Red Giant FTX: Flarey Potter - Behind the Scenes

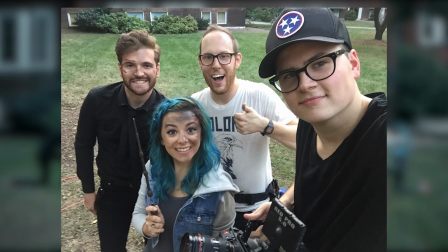everybody, I'm Cameron Childs and welcome to this Red Giant FTX.
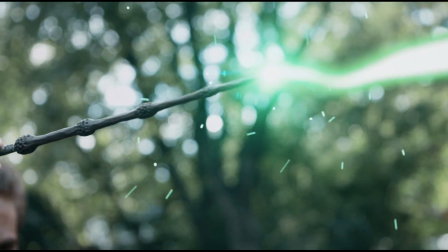Before we get started, yes, I understand that both of our characters have the Elder Wand.
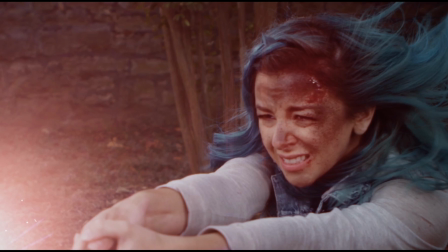Let's just pretend time travel was involved. For each shot we made sure to have a leaf blower and a 1K LED off camera,
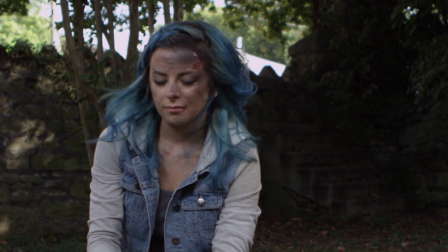and then we just flipped them on at the same time to create a bunch of light and wind coming from the wands themselves.
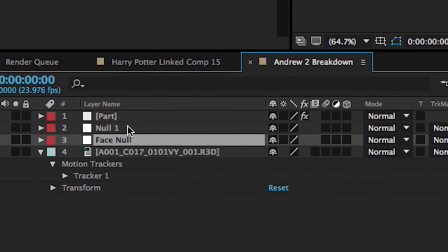To start each shot I just motion tracked the tip of the wands and then applied that tracking data to a Knoll,
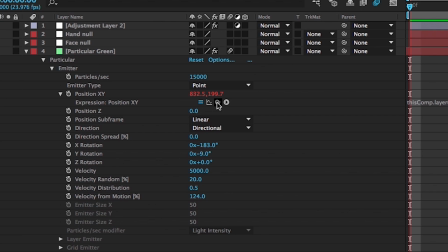and then added Trapcode Particular, and then linked Particular's source point to the tracking Knoll.
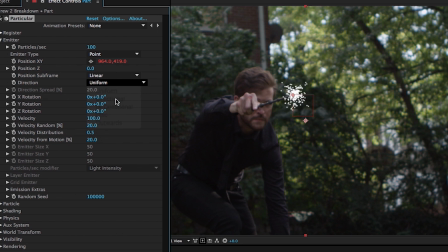Then set it to directional so the particles come out all in one direction.
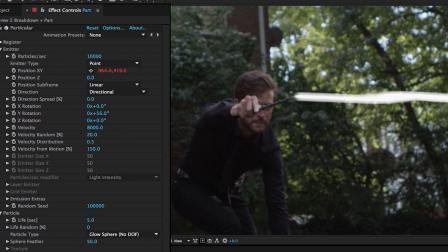And mess with the speed and amount and some other features like X, Y, and Z rotation until we got it just right.
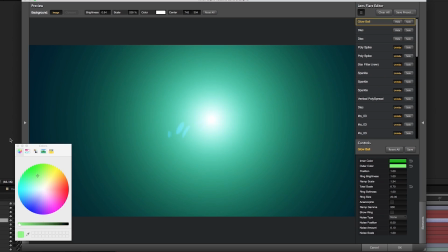And then added Knoll Light Factory to the flare and linked that to the same Knoll. Then last added some particle sparks as well.
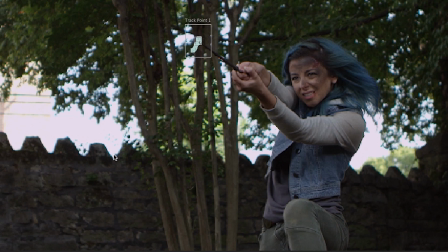And then to save time, we copied the effect to each shot and just retracked the wand so we didn't have to do the particle work all over again.
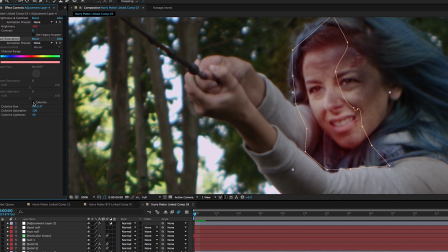To help sell the shot, I put a little bit of light on the actors' faces, just using brightness and hue and saturation on an adjustment layer, and the shot is done.
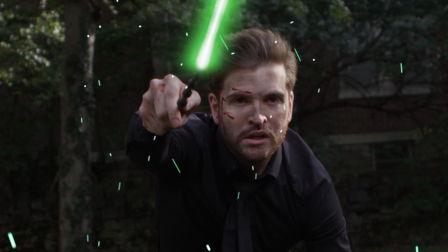And because all these shots are pretty similar, once you copy and paste all the effects, you'll just have to adjust them accordingly.
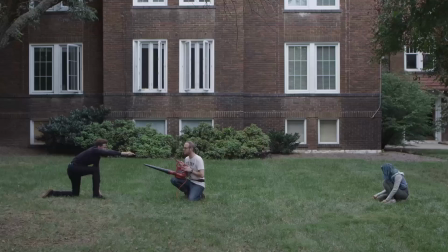And then for this wide, we actually had to do a split screen because we only had the one leaf blower.
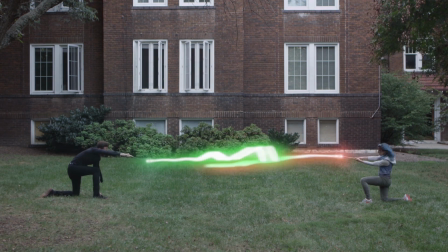We start this shot the same way, but to make it look like they're shooting, just keyframe the particle life and have it start at 0.
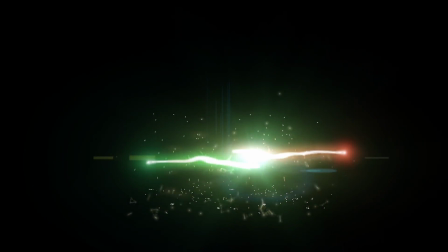Then we throw on some more particle dust and sparks, and then I made this kind of explosive particular layer that I put in a couple times.
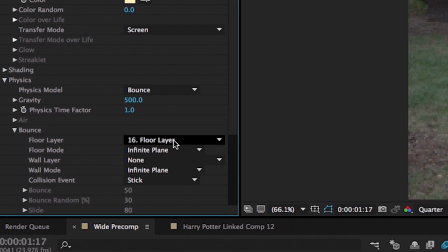On a couple of the particular layers I set it to bounce, and then created this floor layer with a solid, and made the particles stick.
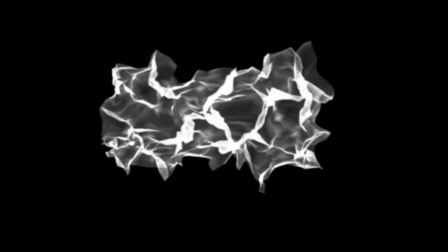And add another flare with Knoll Light Factory. Another cool element to this effect is Trapcode Mir.
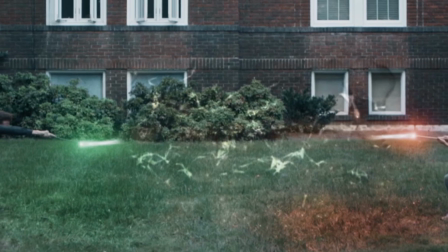I just keyframed the default preset to give it some movement, and then throw it in with a blend mode set to overlay to give it that kind of floating energy look.
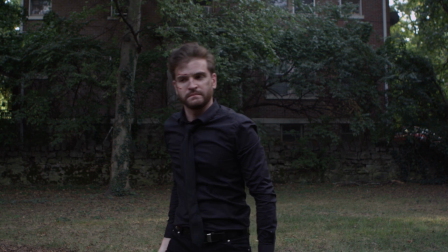For this one we put the camera on sticks and just made sure we got a background plate. I then dropped an image of a tree on his head.
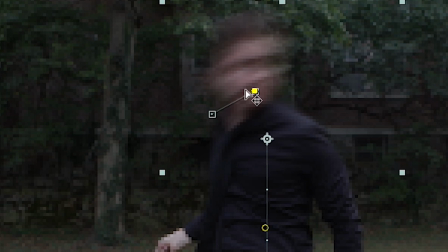There it is. And because he was standing still, I used a couple puppet points to make his head kind of tilt on impact.
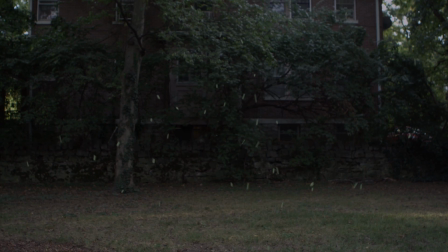And then I made these leaves with yet again another layer of particular.
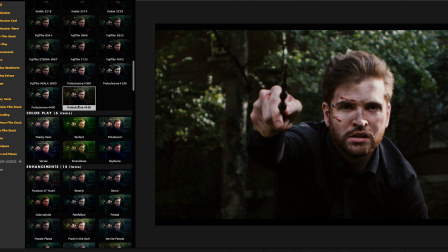For color correction I just used a preset for Magic Bullet looks and tweaked it a little bit to make it look how I want it.
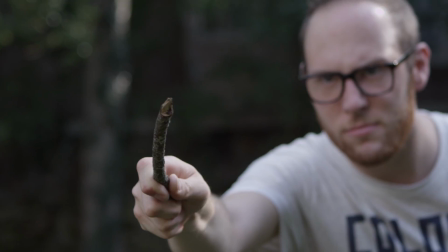Hope you enjoyed this one as much as we enjoyed making it. Thanks for watching.